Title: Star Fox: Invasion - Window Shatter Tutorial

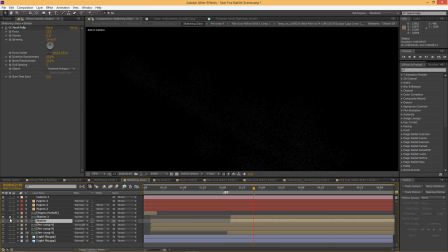237s
One layer for large particles and another layer for smaller particles that was a little more just slightly
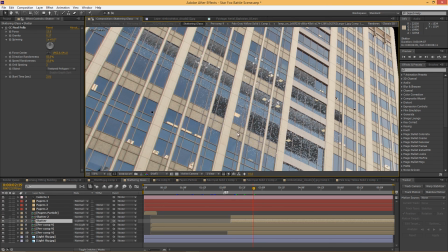246s
transparent and just added a little more scattering and chaos to the scene.
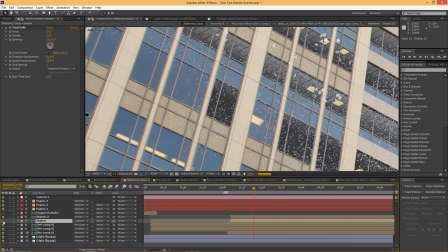251s
That was important because pixel poly is great,
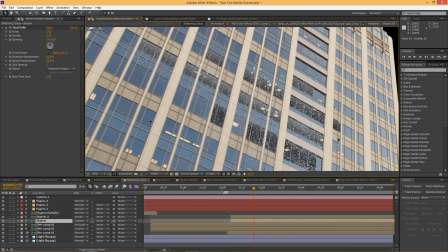256s
but sometimes it gets you results that are a little bit too uniform. And so what you want to do is actually layer
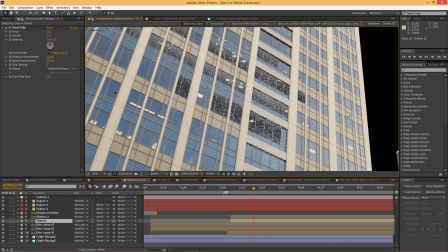262s
pixel poly effects so that you can get the kind of complexity that you want to have. So you have to have nice variety in the size of your shattered object. All right, so we have all those elements put together. We we pulled them together, and then the last thing we really needed to do was work on these papers with Trapcode Particular. So we created a particle comp that was very low res,
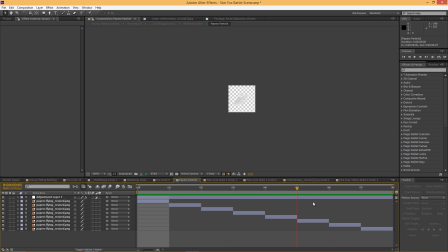287s
essentially just pictures of paper falling that we cut out. And we had it so you know, just at all these different angles, and each of these lasts for one frame. and it looks like we have 7 frames of these. So there's a variety to the pixels, or to the particles that are going to show up.
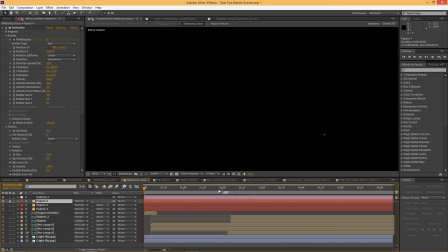308s
So we go into particular here, and it doesn't come on until right here. All right, so we have 3 different layers of particular where we're animating these papers coming out, and you'll notice just looking at that layer, they sort of fade in, and with all the chaos and everything going on in the motion blur, you're not going to notice that they just fade in.
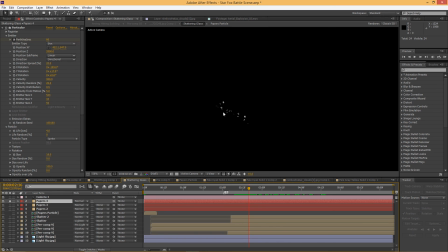328s
But so they just sort of kind of appear, and it almost helps that they're coming like into the light and they're looking brighter outside than they looked inside. So we animate the particles per second from 0 up to 90,
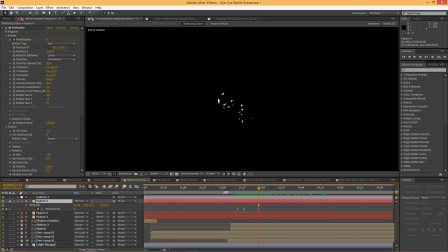341s
and then tapers off a little bit so we can get kind of a trail of just a few stragglers behind. The specific numbers that we were using for Trapco particular, we're using a box emitter,
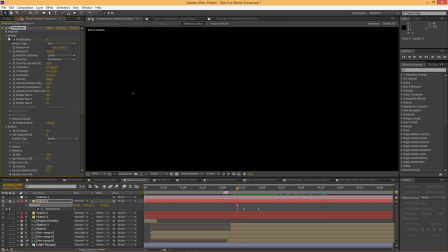357s
and velocity over here we've got 900. The life down here was 4 of the particles, which doesn't really matter that much, except that we had an opacity over life shape running over here.
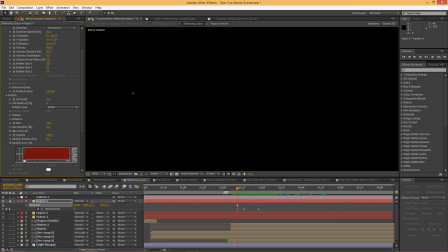373s
And so if the life was longer, this would take longer to take effect before the death. This would be 0 seconds, this would be 4 seconds. So you see that's controlling the rate at which that's going to pop on.
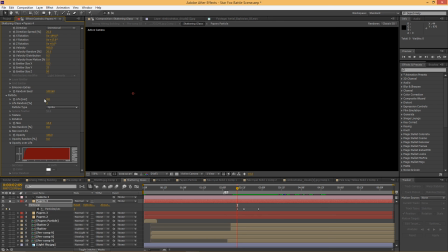384s
And since the shot's so short, you can change the life to change the rate at which this ramp is taking effect, which is a really useful technique with Trapco in particular. Size of 18 here. Just had the gravity at 100.
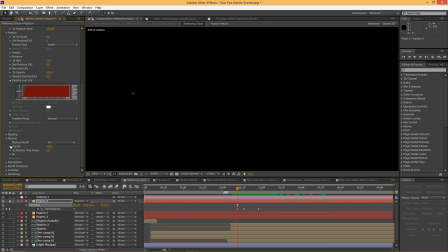399s
Right down here, gravity 100. Air resistance of 1. And then we threw in some wind, because there would be wind if something blew past that fast. The wind here, X -55 and Z -20, so they're blowing outwards and to the left.
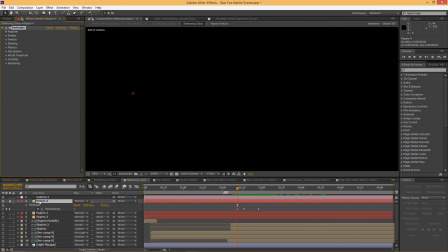416s
That's essentially it for the particular layers. So you'll just see that they come on and then they sort of drift. And the air resistance is what's kind of allowing them to just float the way that they are. If the air resistance were different, like 0, for example,
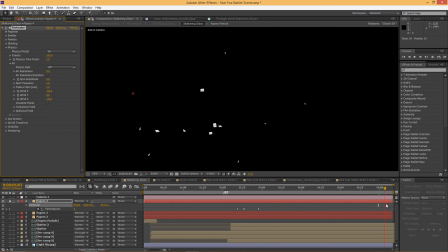434s
they would just blast everywhere and it would not look believable, especially at the distance that we are from the camera here. It looks like they're just flying out. That does not look like paper. Air resistance of 1 is what we used, and that gets you kind of the look of paper kind of coming out, and paper does not maintain its momentum very well.
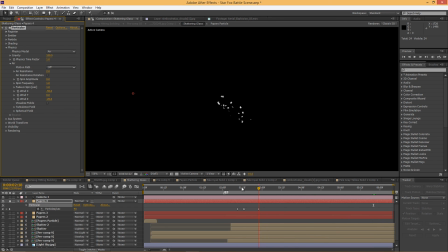452s
It dies really quickly. If the number's too high, however, they just stay too clustered and just is like a static group, and it just doesn't look as dynamic. So we found that an air resistance of 1 was a pretty good balance there. That's essentially the effect.
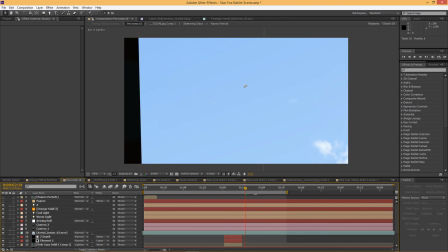466s
Of course, the most important thing is motion blur.
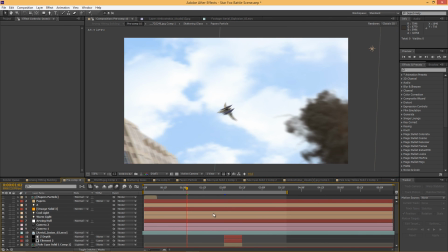471s
You throw some motion blur on this and all of a sudden everything looks more realistic,
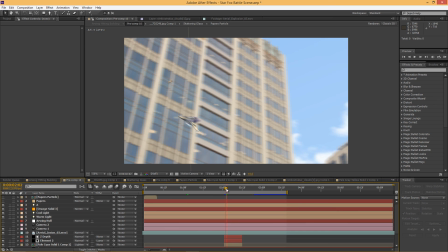479s
especially on a really fast whip band.